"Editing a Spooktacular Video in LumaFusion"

In this Halloween special from the LumaTouch Academy, I'll be showing you how to make any video scary with just a handful of post-production techniques guaranteed to horrify your audience.
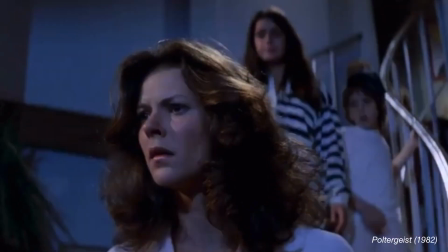There are many factors that play into creating the perfect horror movie, from spookily good script writing to eerie visual effects.
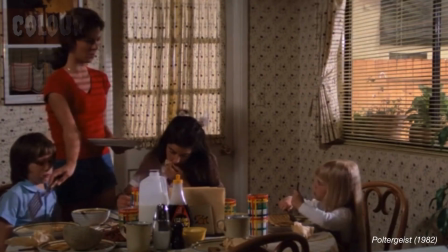We're going to start out here by talking about colour grading,
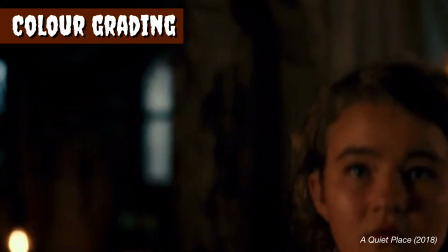the ability to artistically adjust the mood and tone of a piece by tweaking elements like the clip's colours,
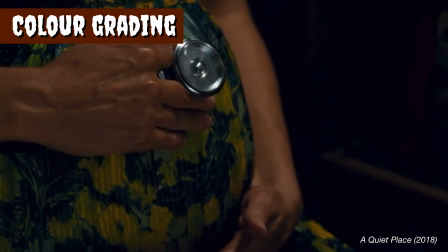white balance and brightness. The feelings they evoke on screen might be subjective,
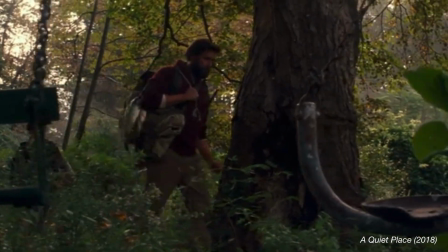but they are used all the time in film to manipulate the audience's emotions, mostly on a subconscious level.
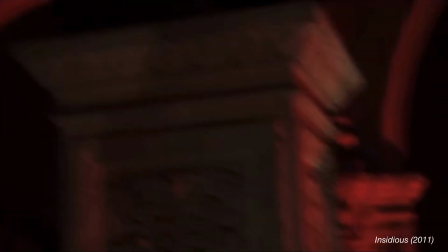For example, in horror movies, red, of course the colour of blood,
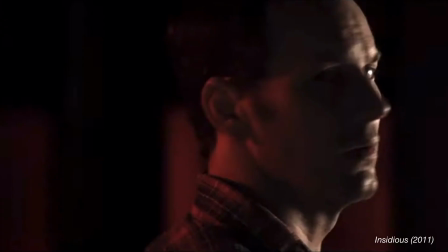can help producers create a feeling of fear and often violence, whereas yellow heightens tension in threatening scenarios.
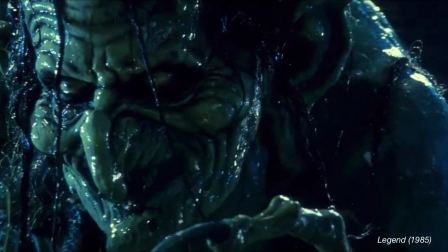Green is often used to represent witchcraft or the supernatural,
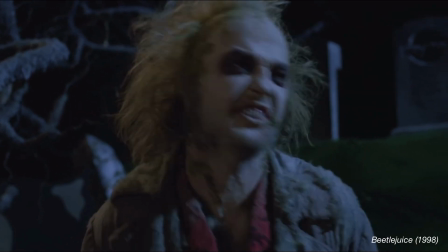but can also conjure up feelings of disgust, giving you that sickening gut feeling that something is wrong.
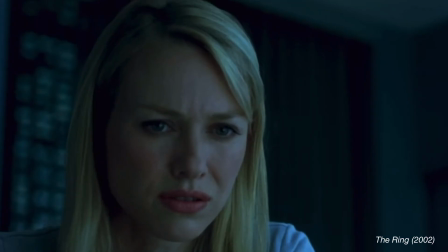Editors wanting to make a scene seem cold often use tones of blue.
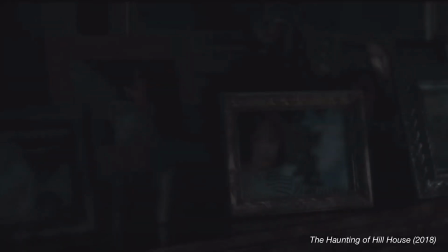By taking the warmth out of a scene, no matter how subtle,
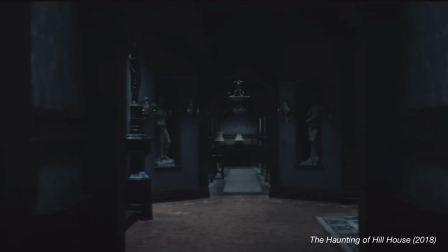they can give the impression of being all alone and vulnerable, a perfect setting for a horror movie.
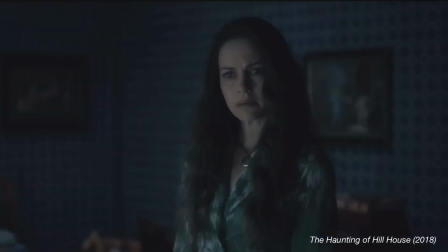To make these colour changes in LumaFusion,
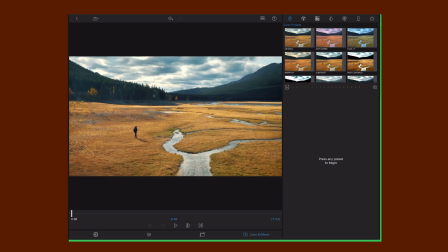head to the Colour and Effects editor where you can start transforming even the most pleasant video into an eerie, spooky scene.
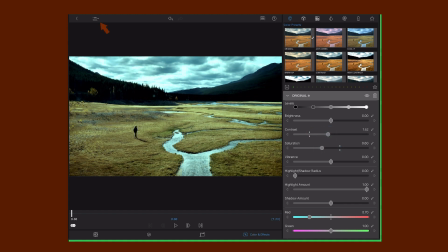To dive even deeper, tap the video scopes icon to see the colour data of your clips as you edit,
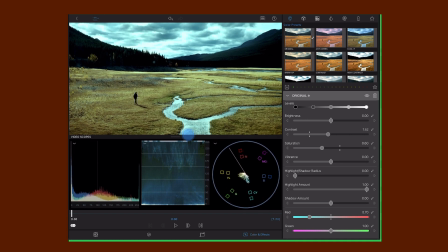where you'll see objective colour information for every individual frame of your video. By putting thought into your colour correction here, you can create some eerie techniques when it comes to blending multiple scenes together. Let's say you want to transition from one clip to another in a creative yet scary way.
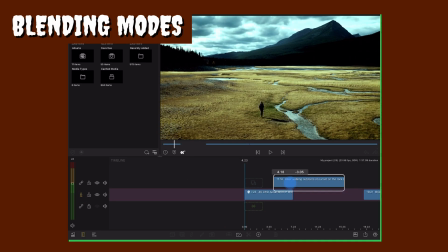You're going to layer the second clip on top of the first on the main track and apply a blending mode to it in the frame and fit editor.
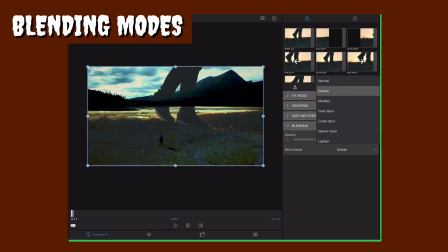These modes will compare factors like colour, brightness or opacity of your selected clip to the one underneath.
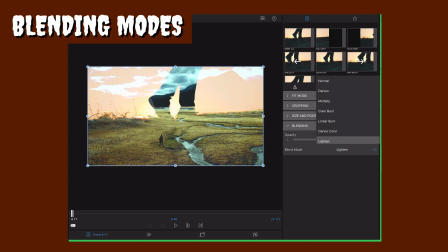Scroll through and see the difference each one makes to your videos, altering the opacity if needed.
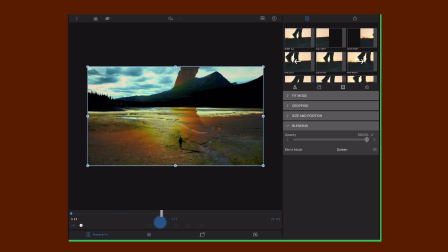For a smooth transition, use keyframing to bring the blending mode in gradually,
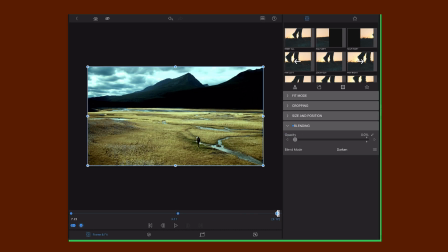artistically moving your viewer's attention from one scene to the next.
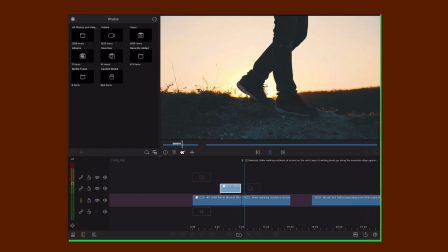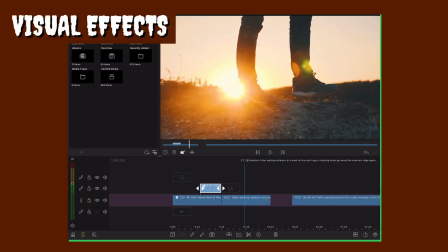Now, while we're in the editors, why not play with the effects placed on your clips?
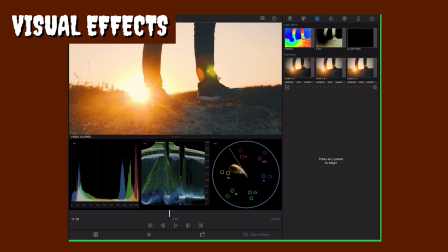The different categories up here in the Colour and Effects editor enable you to add things like light, blur and fog to your videos.
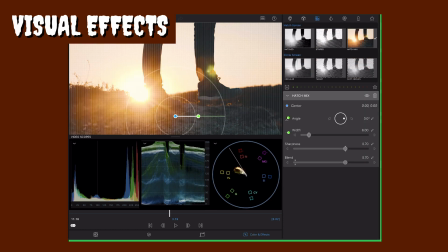For me personally, I love using the hatch mix to add texture to a clip, which gives it a bit of a gritty,
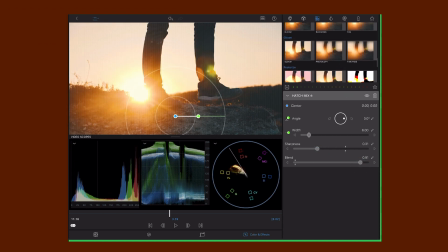old camera homemade feel, while perhaps adding a bit of gloom to slightly blur the footage and give it a dreamlike aesthetic.
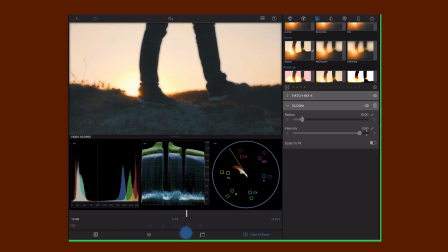But this is your chance to get creative and perhaps use effects you've not played with before.
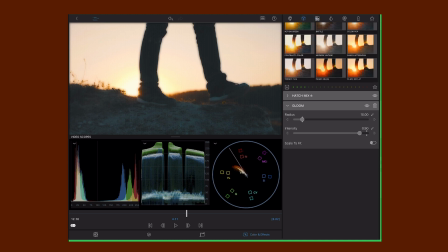Remember, you can alter the intensity of each one and rearrange them to create the look and feel you're going for, as well as add keyframes to make changes over time. The possibilities are endless here, and you're only limited by your imagination. Just remember to copy and paste any colour changes,
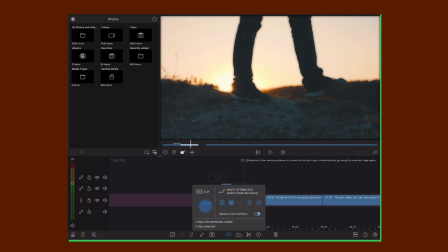blending modes or effects to other clips on your timeline, should you wish for your sequences to have the same properties.
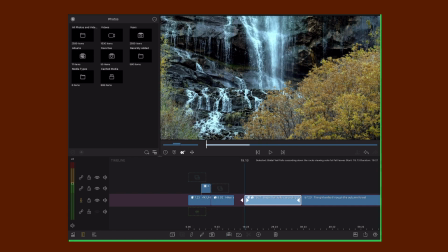So now we have your video clips looking more ominous. It's time to add some music.
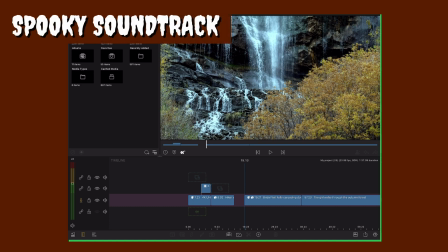Minor keys build atmosphere in horror films, as well as clashing notes that catch us off guard.